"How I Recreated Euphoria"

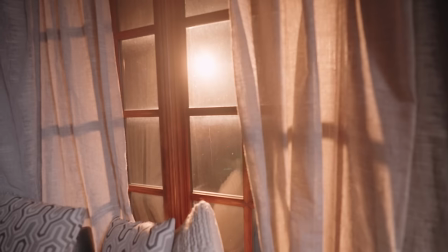[8:13]
The edge light is is casting exactly how we want it and it is at 600c outside and a nice little update for you
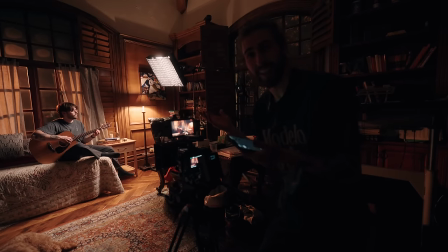[8:19]
guys it is at one percent so you don't need that big of a source again it's just because it's raining outside I wanted something that's going to be safe but
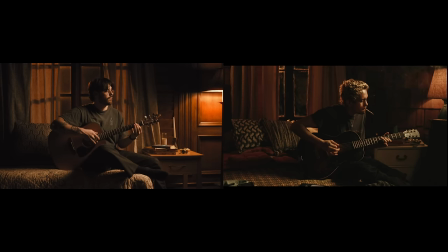[8:26]
one thing I am noticing is the windows are casting a little bit more than in the film and I think that's just because there might just be more on the windows like more residue or whatever and then the shears are thinner here I kind of misjudged the curtains so we're seeing a little bit more of the light cast through that's just kind of the nature of where we're at but
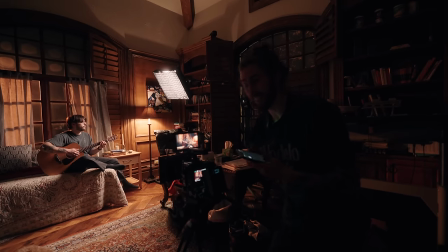[8:45]
so far with just the key and the edge light it has come together a lot more than I thought it would.
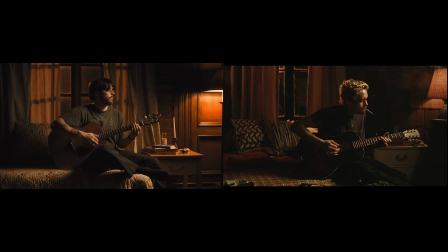[8:51]
I want to break down a couple of the things that I'm seeing that are still sticking out to me. One the camera angle is a little bit different actually. I'm starting to notice that now that they're a little bit higher in tilting down in this scene so I'm just going to do a slight change right now.
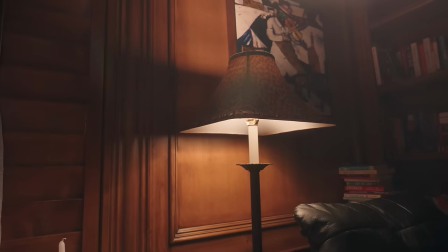[9:05]
I want to swap out because there's there's the source over here our practical light that's over in the corner of the frame that's still an incandescent that's
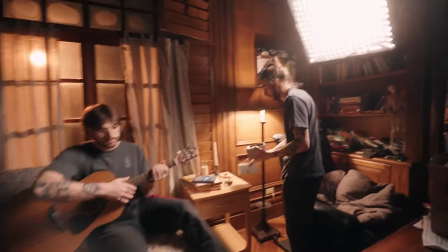[9:12]
just a house light so what i want to do is actually swap this bulb out for an aperture b7c so now we can really control this
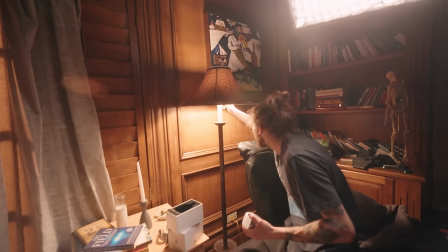[9:19]
the freaking hot ones son of a yeah that's that's toasty you know what i got i got something
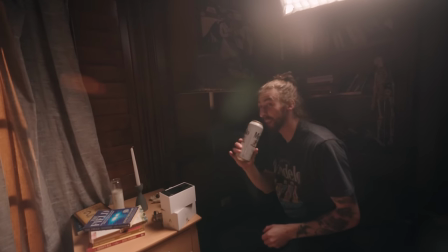[9:27]
that'll help it's an old trick you hold on to a cold beer just for a couple seconds take a couple tugs hands cold again you can move the hot light look at that not even
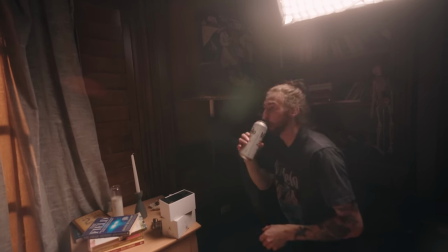[9:35]
flinching oh Shit, hold on. Then you just re-up. Oh, Jimmy.
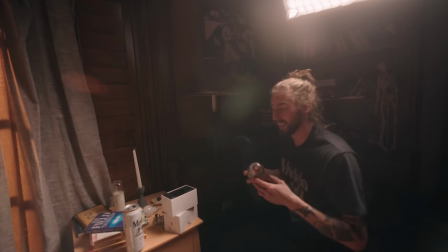[9:43]
There you go. And there's the onset tips with Brady. Don't actually use that onset.
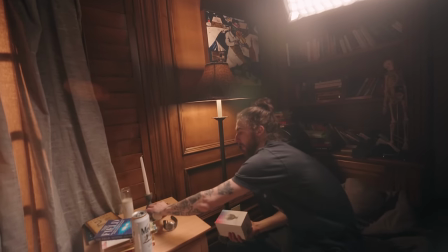[9:48]
You'll get fired. So, yes, I just wanted to get rid of this guy just to be able to control the light source a little bit more.
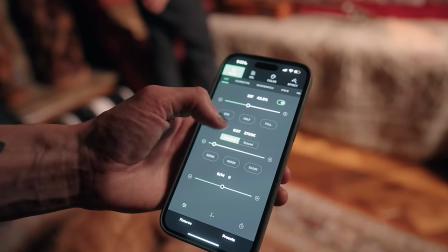[9:55]
We've got the bulb swapped out. And again, being on side, I think we've got full control over it. So I've got this set to 2700 Kelvin because it was kind of warm.
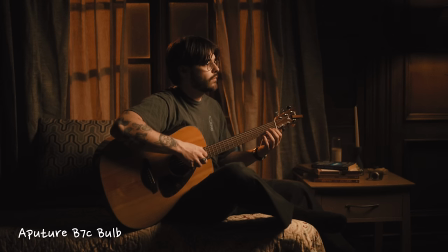[10:02]
I wanted that warm look to it. and now it's starting to get where I want it to quite honestly and I want to compare it.
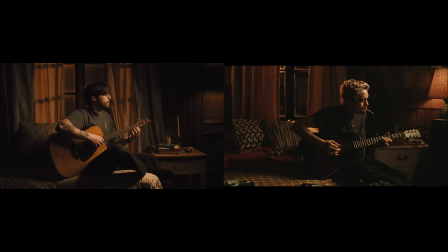[10:10]
I'm starting to see some differences here. I just don't know what. I think the light is just a little bit too wrappy so I think I'm just going to move the source.
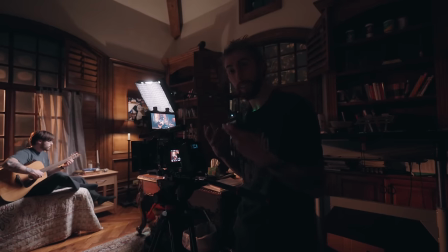[10:17]
This is what I do. I'll kind of get it to a position where I'm content with it and we're starting to see the shape of it and then I'm going to polish it off and kind of retrace my steps.
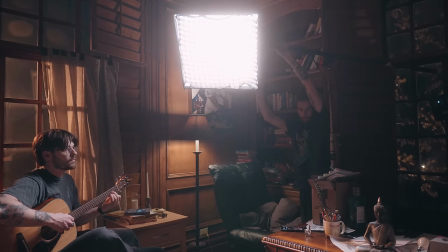[10:24]
That's where he's looking there so I'm just going to bring this in a little bit more. Shape it right here and again I'm feathering this.
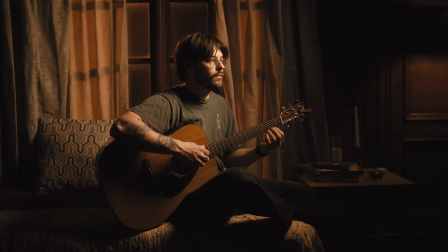[10:30]
I don't want it to be on the curtain really I kind of want this to be brushing like this this exposure line brushing his head so
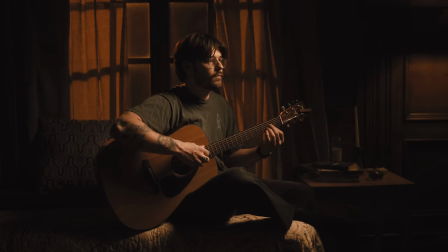[10:38]
like walking it back I'll find where it's hitting the curtain and then I'll start to bring it in there and then really it's just allowing this light
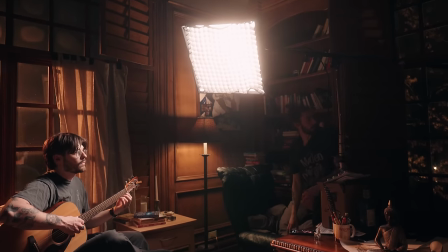[10:46]
to not spill throughout the scene I'm pretty happy with it I think since I moved it closer we do need to dial down the exposure he's
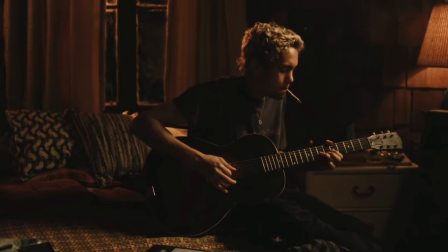[10:55]
got a cigarette or a joint in the shot this is an index card hey you need something.
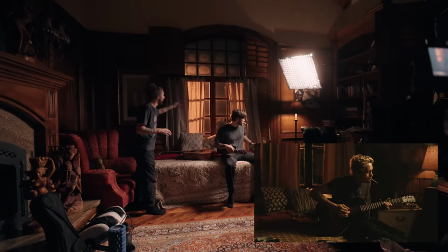[11:04]
Thank you sir. In the reference something is coming from over here and casting a little bit of level because right now it's it's dark in this area and I'm
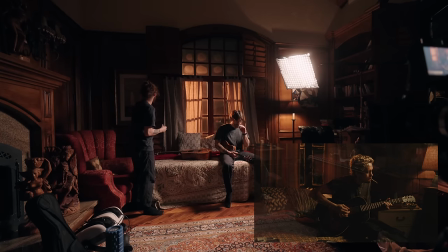[11:12]
assuming they just wanted to have a little bit more level going on here so I want something that's brushing this curtain ever so slightly.
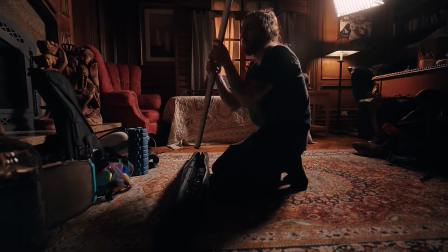[11:20]
What I've got here is just an Amaran T4C tube and my anticipation is that I'm just going to stick this vertically right over
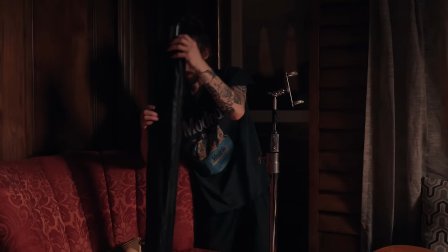[11:26]
there and put some sort of grid on it so it's just shining very controlled in a very narrow pattern.
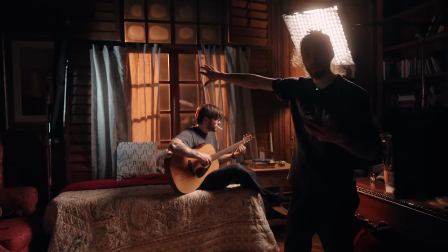[11:32]
So it looks like in the reference that this kind of curtain light that's coming from Mysteryland is just matching up with whatever that vapor light is outside.
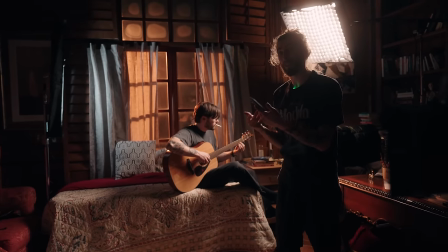[11:40]
So unfortunately the Amaran lights don't have as many gels I don't think as the Aputure lights do
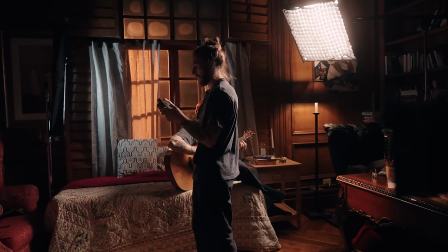[11:44]
but what it does have is into the color section I can go into picker.
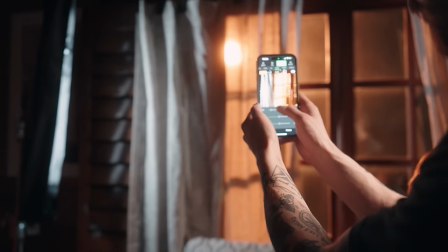[11:49]
I can do this go up to the window and just pick that and I think it matches it up pretty darn and good.
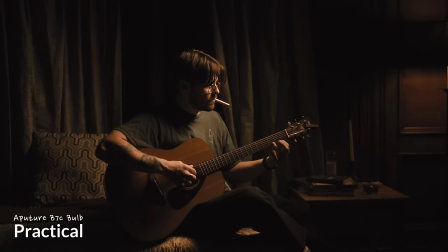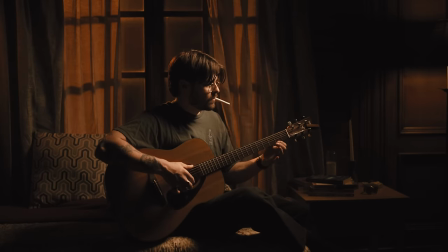[12:06]
So let me be honest with you guys. This came out worlds better than I thought it was going to.
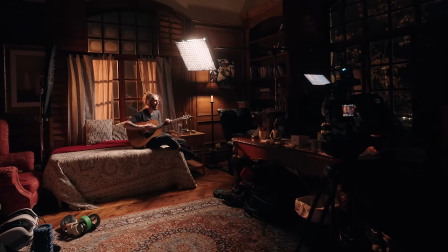[12:14]
I'm really proud of it. I think this was a really fun scene to recreate. It was an interesting scene because it's very low impact in the story of Euphoria.